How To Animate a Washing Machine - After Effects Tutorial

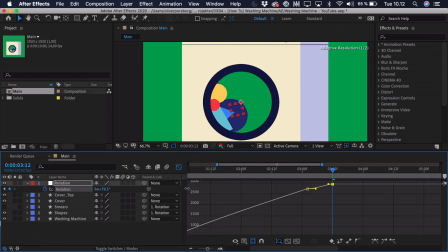Here we'll just make it go down and a bit up to the side so that way it will go up, stop and then go down and sort of settle here at the at the bottom so we'll just adjust the easing so it's fitting like this we can go 10 keyframes ahead again and
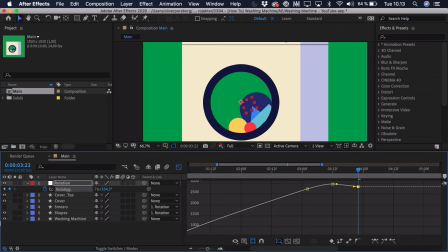here we just wanted to go a bit up to the other side like this and then maybe we can go sort of six keyframes ahead so press command and ctrl click the right arrow key five or six times and
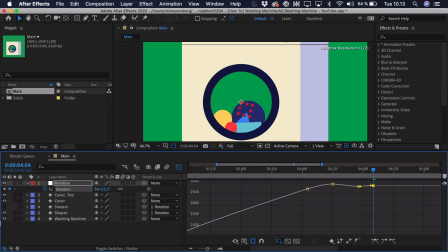then we just wanted to go down here a little bit up to the left side, so it's sort of settling, it's going back and forth, and then we can go four keyframes ahead, and we can just set this rotation value to zero. So now if we zoom in, we can go ahead and adjust the easing.
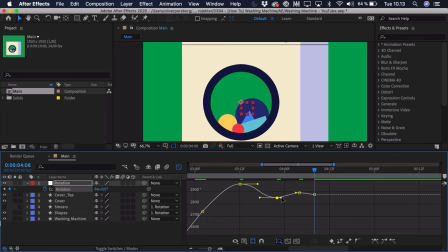So we just want to ease it roughly in the center, sort of like this. And now if we play this back, you can see it sort of stops, and it goes back and forth. Now you can see it's a bit too extreme on some of these values, so you can really just zoom in and try and adjust this.
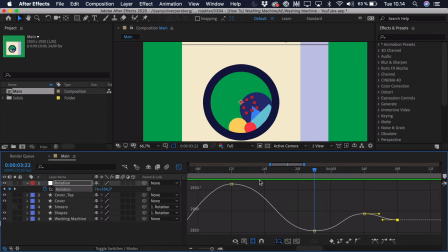You can see this is a zero point, so that's what we are trying to sort of wiggle around. So we just drag this in quite a bit, and also we want to drag this down a bit, because it has to decay exponentially.
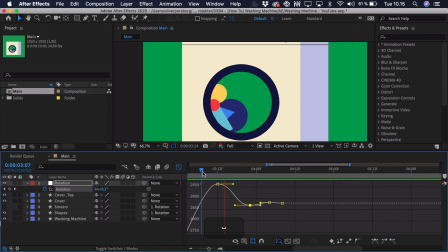So that way it really decays quickly at the start. So now you can see it sort of settles, it goes back and forth and decays.
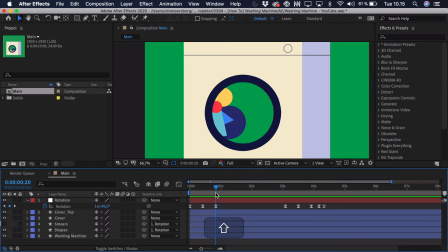So now we can actually go to the point at the start where it has the highest speed or the highest value change, so you can see that's right here. And then we just want to take the shapes, press command or control shift D to split the layer and just drag it here to the end where it sort of starts to decay in that speed.
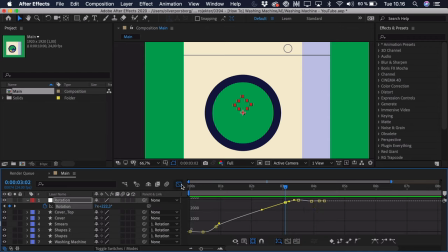So you can see that's right here, where we want it to change back and just place it there.
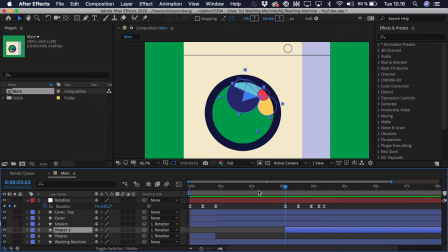Then here in the space where you can see there's no shapes, that's where we want to turn on the smears and just position it and sort of trim it, press command and ctrl shift D here to delete the end and that way you can see it sort of switches to the smear and then when it slows down it switches back.
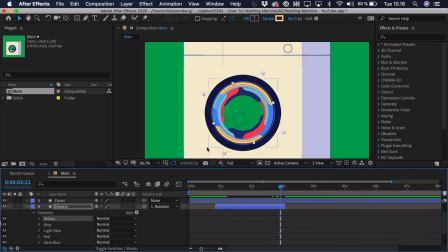Now to take a look at the smears, this is very simple. these are just all circles with a stroke on them so
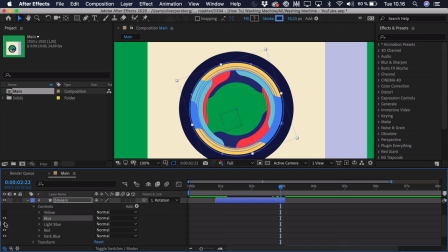if we as an example just take a look at let's say this blue one you can see there are these three lines and the thing is that we have a stroke and I've just enabled a dash so that way you can see that there are some gaps in the stroke and
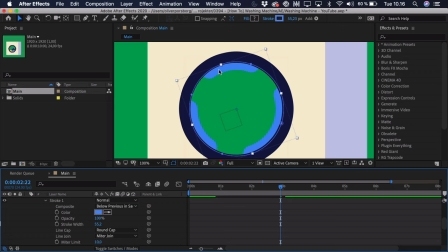this is just really the way to show that it's rotating around because if it was just one line all around the circle you wouldn't see any movement so when you do this and you start to duplicate it and change the color to the color of the shapes in the washing machine
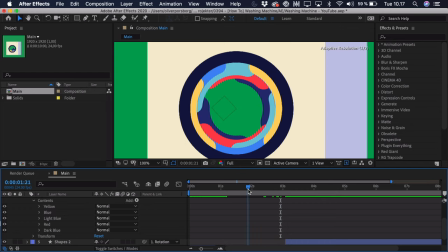you can see that you get a sort of result like this and then when it starts rotating it looks really cool and the sort of centrifugal force is pushing everything out to the side because it's rotating so quickly and that's why there's nothing here in the center so now you can see when it starts to move the fastest here,
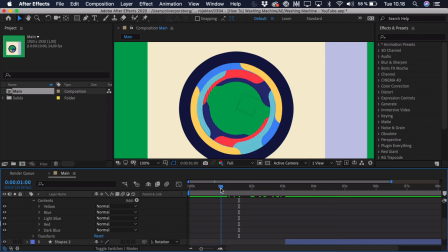the shapes change to the sort of smears, and then it changes back here at the end.
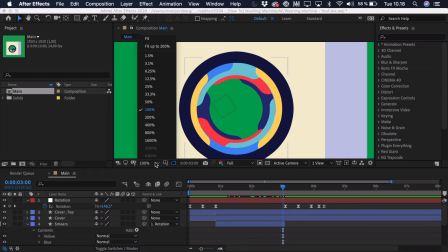So we can try and go ahead and preview that entire thing.
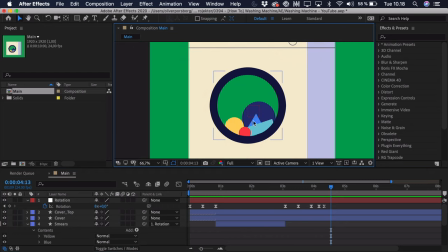And now we really just want to add a bit of animation to the shapes, because they wouldn't be so still. You see here at the start when they start to move up to the side, some of them would fall down a bit, rotate a bit maybe, and also here towards the end, when they sort of start to settle,
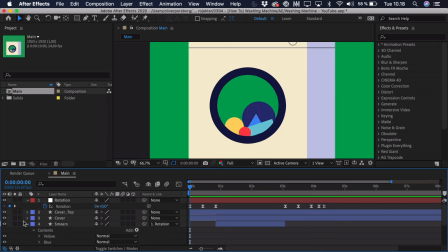they would also move a bit back and forth. So we can go to the layer with the shapes here at the start, we can open it up, and you can see that I've split it up into these different shapes, and you have to remember to set the anchor point to the center of the shape,
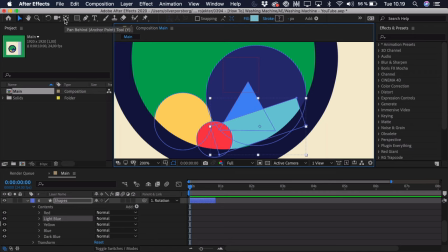so you can actually do the rotation right, and do that by going to the PanPine tool, clicking that, and just selecting the anchor point and moving that around.